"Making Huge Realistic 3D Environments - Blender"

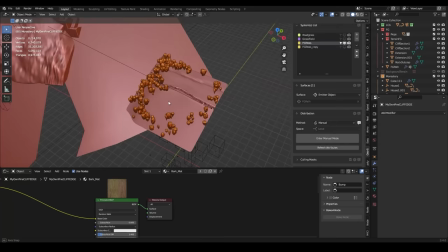2196s
now i have to apologize as i missed recording the layer of foreground trees but this was just easily done by selecting the broadleaf
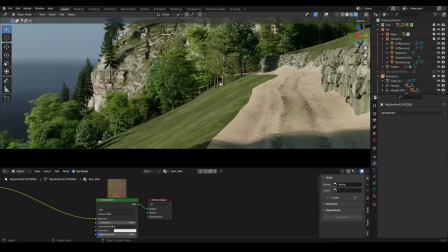2203s
tree species i had loaded in and just manually scattering them around the edges of the foreground plane i
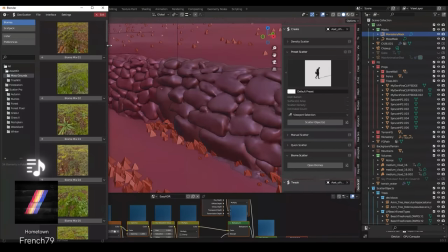2215s
tweak some of the grass layers and then proceed by loading in a biome from the moss biome pack onto the stone wall this instantly gives me a
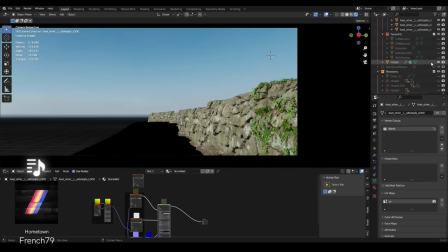2222s
preset with several layers that i can then tweak i then make all these scatter layers scatter on all the wall models that i group together into
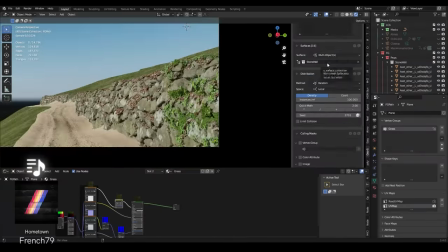2229s
a collection to
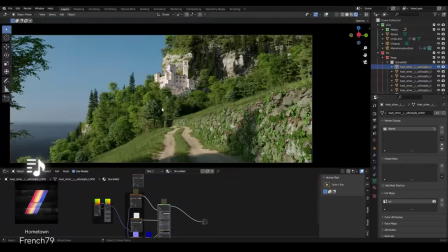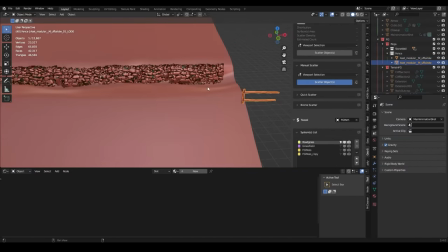2237s
add a fence i took a quicksole model and then used geoscatters chain brush inside of the manual scatter mode to easily draw on a fence that connects correctly.
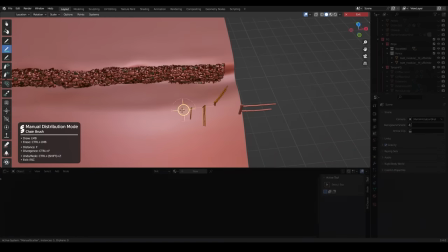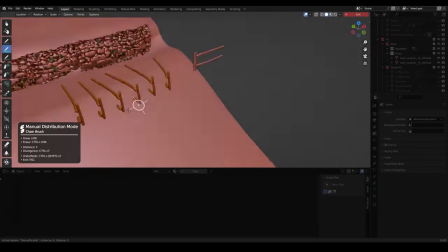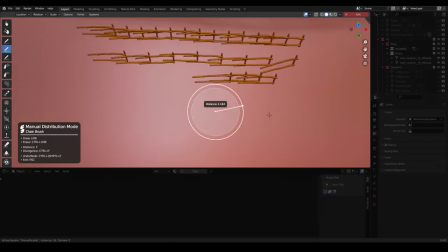2260s
Just change the rotation of the imported model until everything lines up correctly and then you can draw any shape you want.
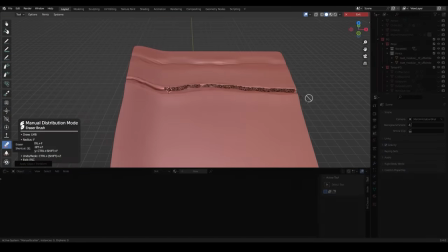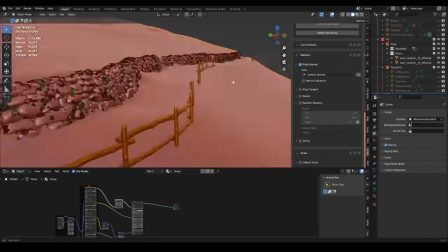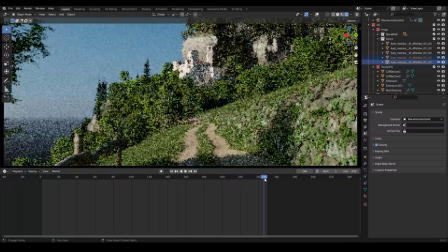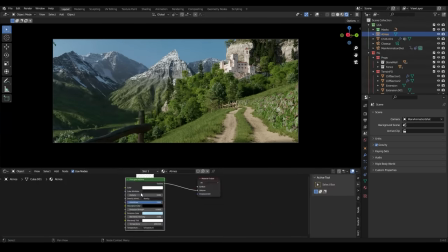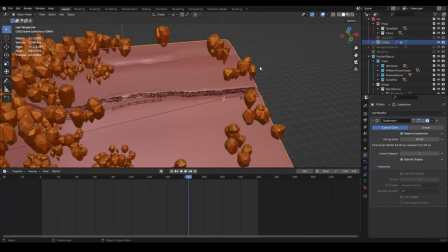2308s
I then create a bezier mask to mask out the moss from my wall in sunny areas.
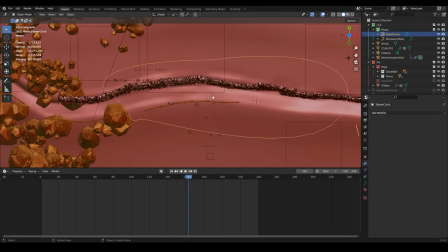2314s
I don't think moss would grow in very bright dry sun so yeah that's why I did that.
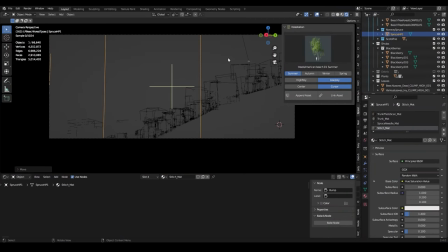2320s
Now I start manually placing my own spruce trees near the camera. I want the shot to kind of exit a forest and then move into a mountain meadow.
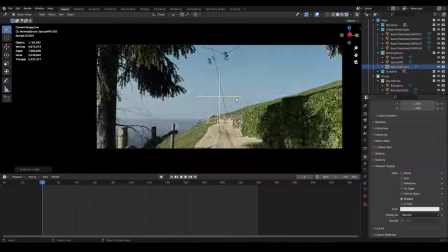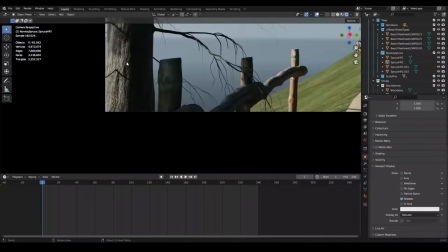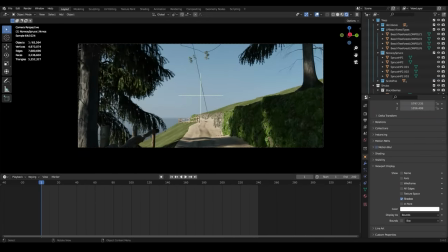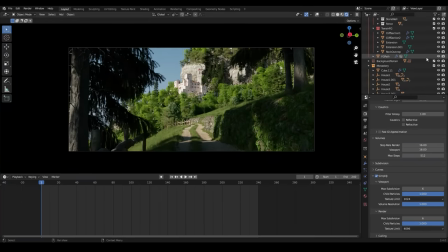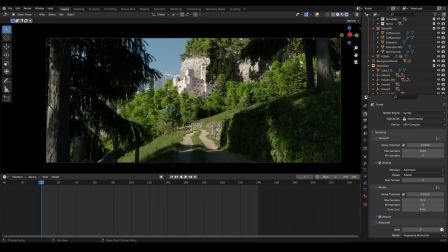2358s
Now it's time to start detailing.
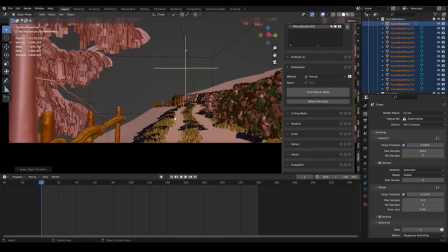2360s
I just select different species and then manually scatter them all over the foreground, pretty much repeating the same process for each species.